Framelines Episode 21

Every day more and more people are making movies. Filmmaking has become the new garage band. I'm Johnny DeLoretto and this is Framelines, the series that aims the lens on those who are out there making movies. Some are backyard Kubricks making movies for fun and others are aspiring Spielbergs, professionals working hard to make it in the industry.
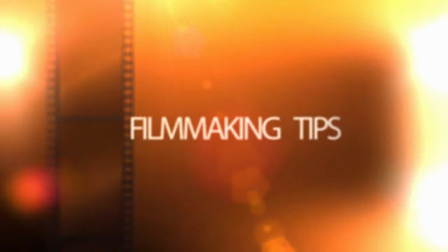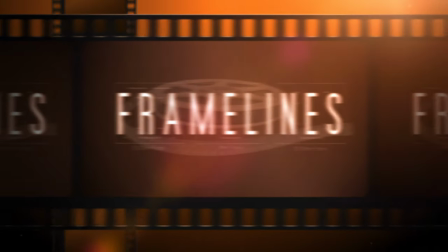Framelines is happy to present a special presentation of the best of our tech tips, so stay tuned for some filmmaking hints and tricks.
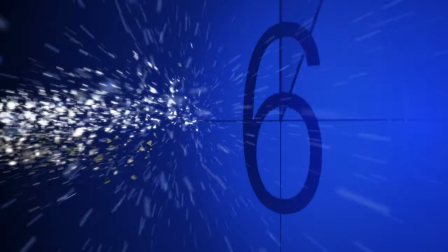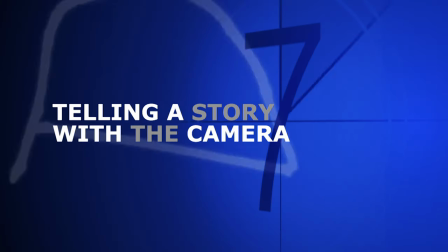For many people starting out making movies, just photographing the scene they wrote is enough. Shooting it from one angle, like this.
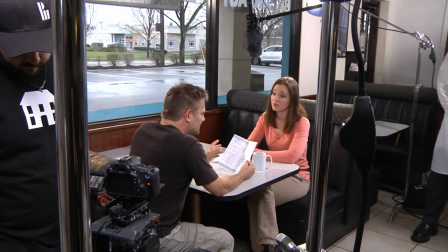0:55 Here we have a simple scene where a man and a woman are meeting at a restaurant.
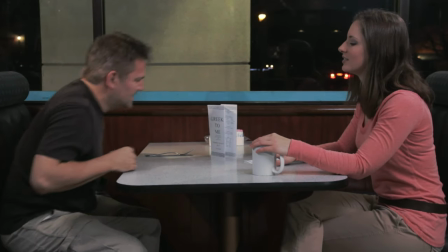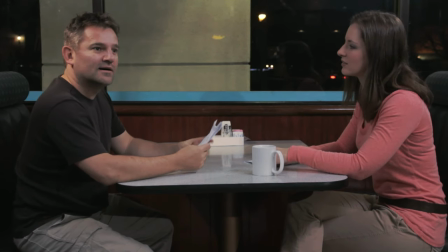1:04 You can even add coverage from a few angles to make it more visually interesting like this.
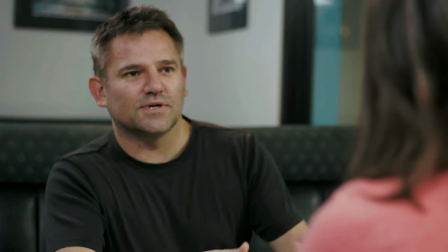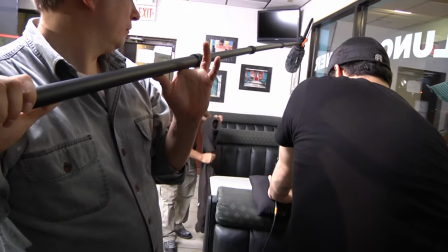1:19 Using the camera to help tell the story means that just as the actors have to change their performance to match the dialogue, the camera needs to change as well.
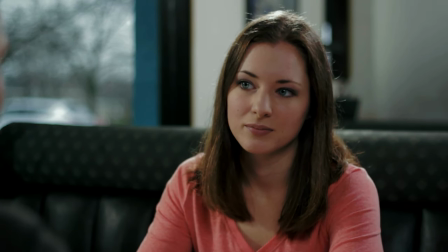1:27 And at the moment she tells him she knows he cheated on her, the cameras have to reflect the change in the relationship.
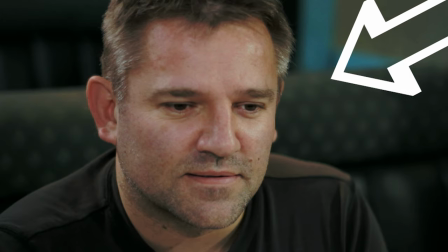1:33 We can change the height of the camera so that we are looking down at him and up at her. This alone changes the tone of the scene.
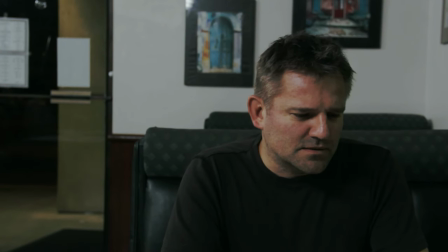1:40 We can also change the angle so there's an awkward negative space, even showing the door in the frame, subconsciously showing that he wants to leave.
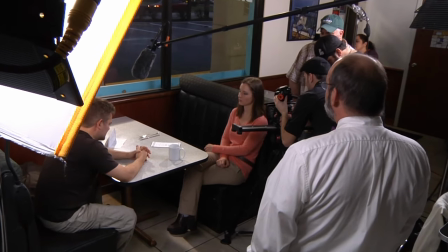1:48 You can also add camera movement to make the whole scene move along to the emotions of the scene.
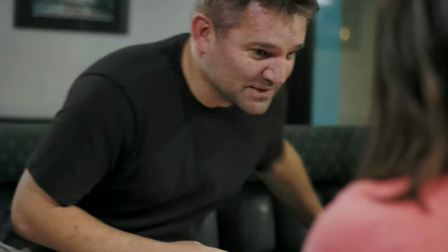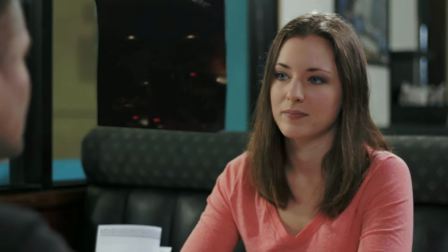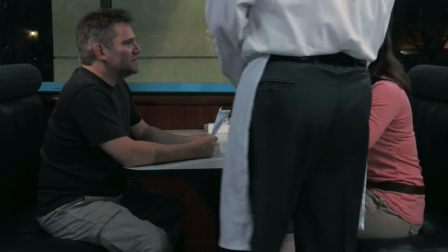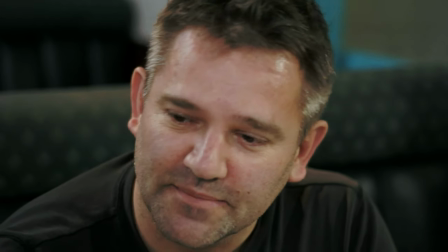2:12 We're going to need a minute.
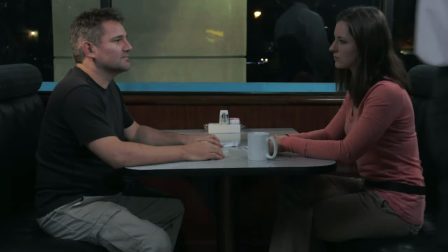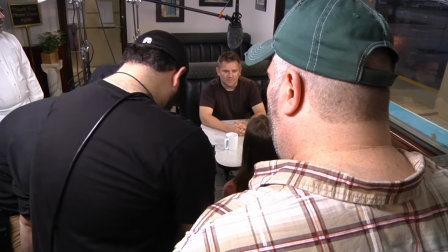2:20 Notice the dolly shot. The camera movement in insinuates the man's guilt. Directing isn't just yelling, action, and cut. You have to use the camera to help tell the story. When you make your shot list, think about how to make the camera a part of the scene.
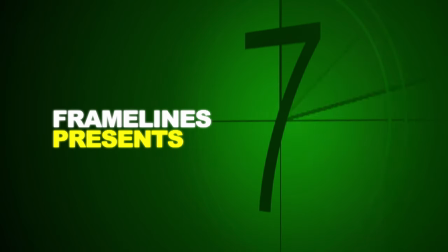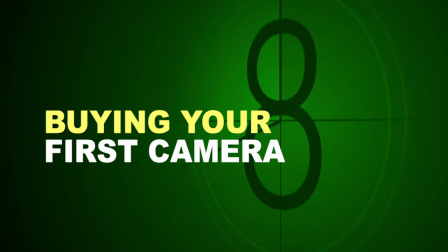Last night you watched a movie and you think you can do better. Well, what do you need? You're going to need a camera, first off. what what does the camera cost well I think basically you're gonna spend somewhere between three hundred to five thousand dollars and up to get a camera that is good for filmmaking so where do you find a camera well you can try the big-box stores they have a kind of limited selection but you can do okay there you can go mail order through the internet but be very careful how you buy check out that seller before you go and buy that there are many ways you can get ripped off. You can get a gray market camera, which was intended for another country. It has no warranty. They can try to add all kinds of accessories at a high rate, like charge you twice what it would cost to get a battery.
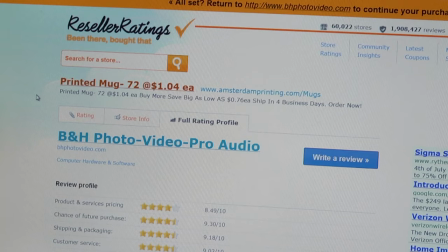3:35 There's a great site out there called reseller rating, which you can look at online sellers and it'll get a true rating of those. So what do you need in a camera? Well, I mean, you need a good working camera, number one, but some of the features that I think are a must, you need an external mic jack because the microphones on cameras are pretty good if you're going to pick up audio from less than three feet. But if you need good audio and you've got several actors on the scene, you're going to have to hook in an external mic like a shotgun mic. So you must have an external mic jack.